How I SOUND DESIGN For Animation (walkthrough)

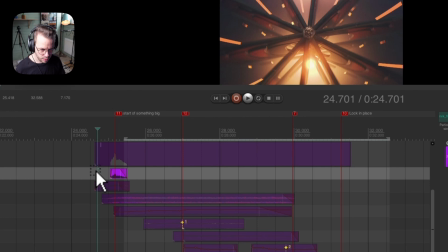So we build it up from that small spark. So we start out with two whooshes that just transitions from this propeller thing into the spark.
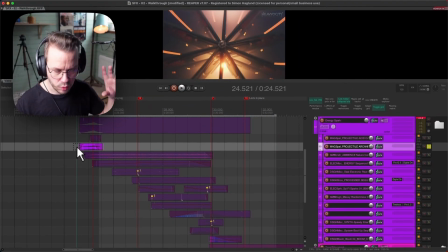Just two very different ones. A slower one with more stereo feeling, and one slower one.
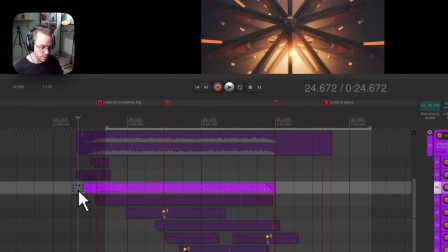So they work well together. And then we have this like low drone layer.
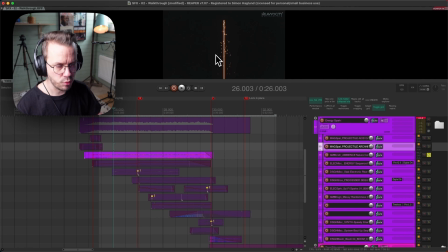And this is to paint a picture of this like just darkness around. So I want the darkness, and then I want this like spark in the middle.
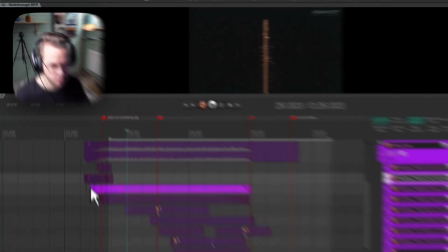So here is the darkness.
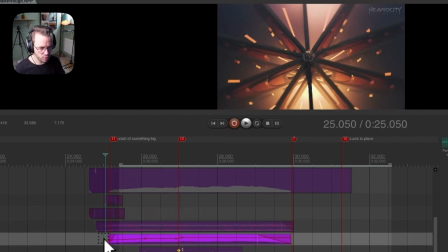And then we have the spark here.
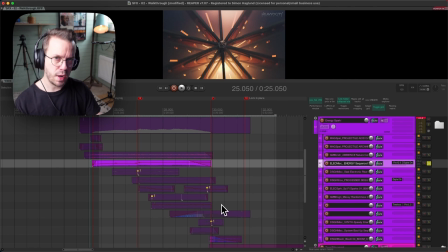And then we start to like build that up when the farmer starts to learn all the new skills basically,
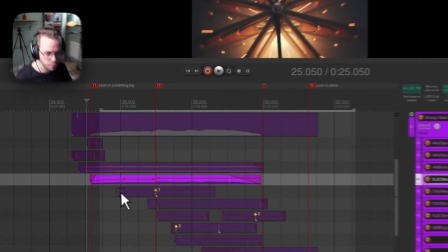and we build up this like energy movement here. We just add different layers to complement the visuals.
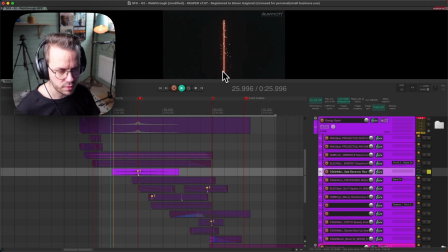So here we have this like sparks that comes out from the sides. And another one for that.
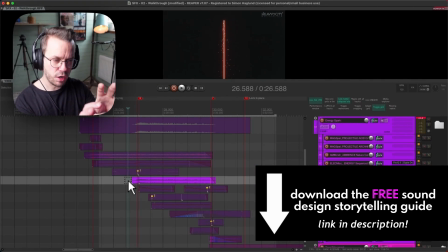And that stays in that with its sparkling energy, like really electric energy,
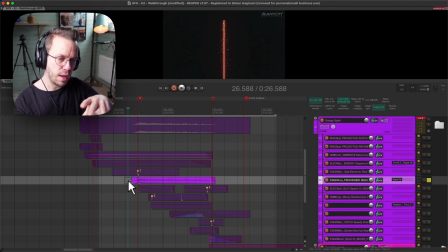just stays in there and just adds to the buildup of the energy.
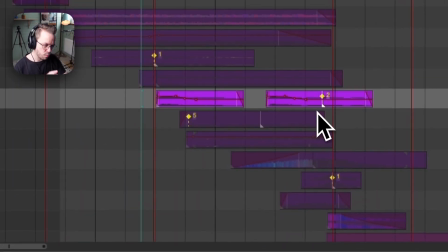And then we have these two like more electric spark hits basically.
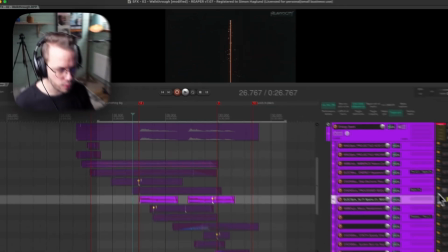That has way more tonal character than this one, so they complement each other.
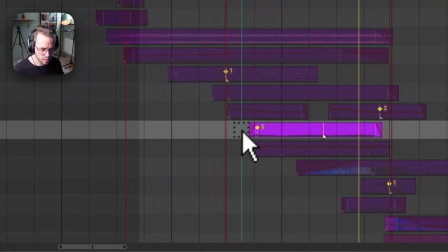And then we have this. Just a different texture in the build-up.
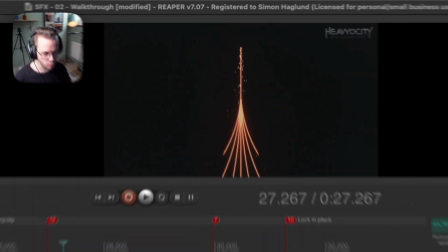And then we have all these like stereo movement when all these like things start to come from the side,
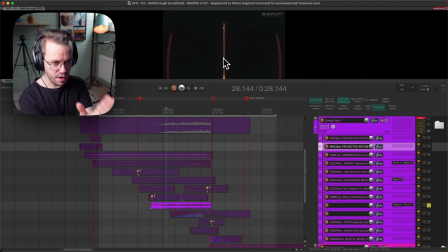and like it's almost like we go from this really like narrow stereo field into this like things start to happen. Our hero starts to evolve into this like ninja massive warrior thing. Then we have like the final whooshes leads into the big impact in the end.
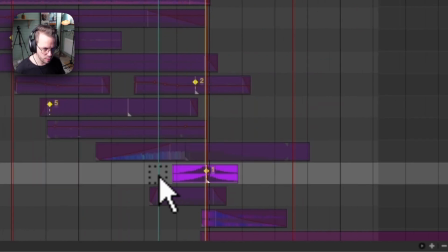A slower one, a faster one,
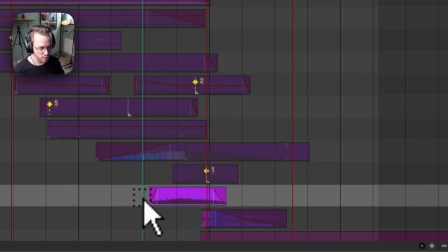and just a tonal like complement to everything else, and then the final like low boom.
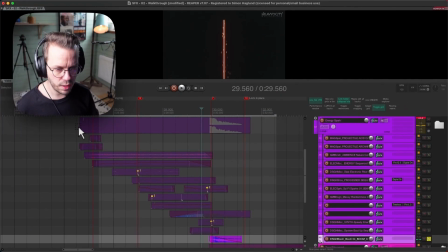So together they sound like this.
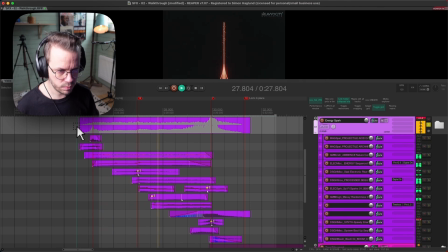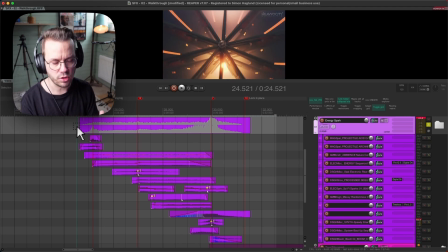And then we continue that like journey that we have started with this farmer that turns into the super ninja in the next section. And this was like the noisier part of it, the darker part. And then the next part will be slightly more tonal to contrast this.
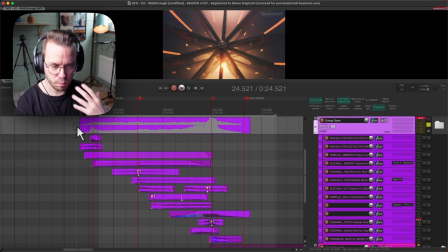Again, if you just try to play around with the contrast all the time, you will get a really interesting and very dynamic design, even though you're just using sound design for it. So next part is this tonal movement part that just focuses on that.
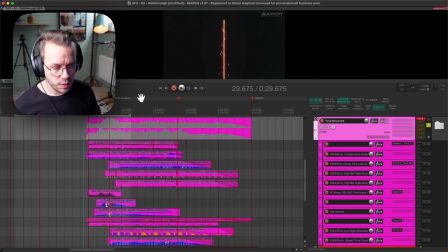So here is the tonal movement part, and this is, as I said, basically a continuation of the journey that we started with the spark in the middle.
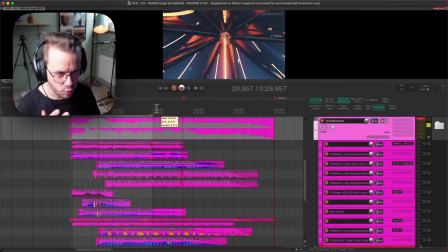But now we're going into like this part where the hero will basically go towards having his first fight,
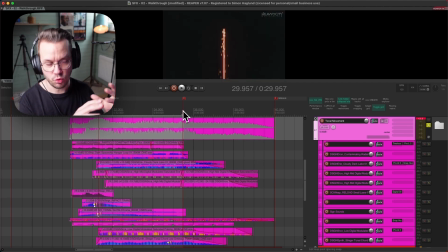like the first real fight to his opponent basically. And we will build it up even more and make it even more fully fledged and like a little bit softer, more powerful, rounder sound.
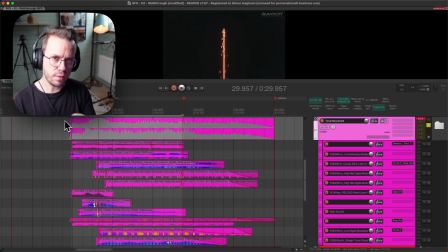So we'll try to complement the first and contrast the first part where we had slightly more noisier with electricity and noise and different stuff.
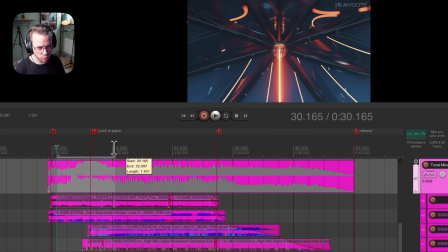And now when all the lights starts to light up here up in the rig,
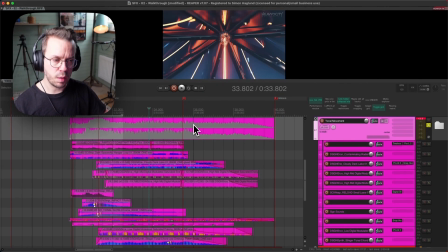we will complement that with more like softer tonal elements and just start to build on that power basically, and then build that up into the big first like final ramp of energy before we have the next release with the next signature sound. And so this is like the pre-match.
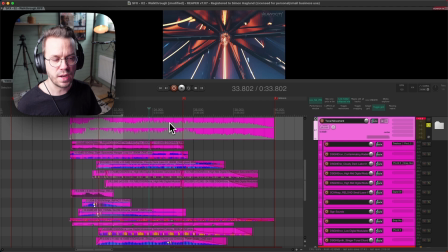This is just before our hero goes into the ring and have his first like real match basically.
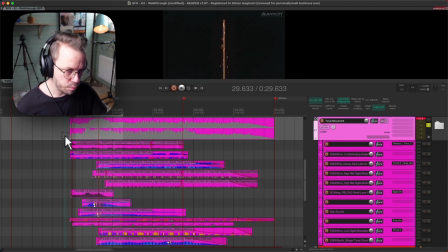So this part sounds like this.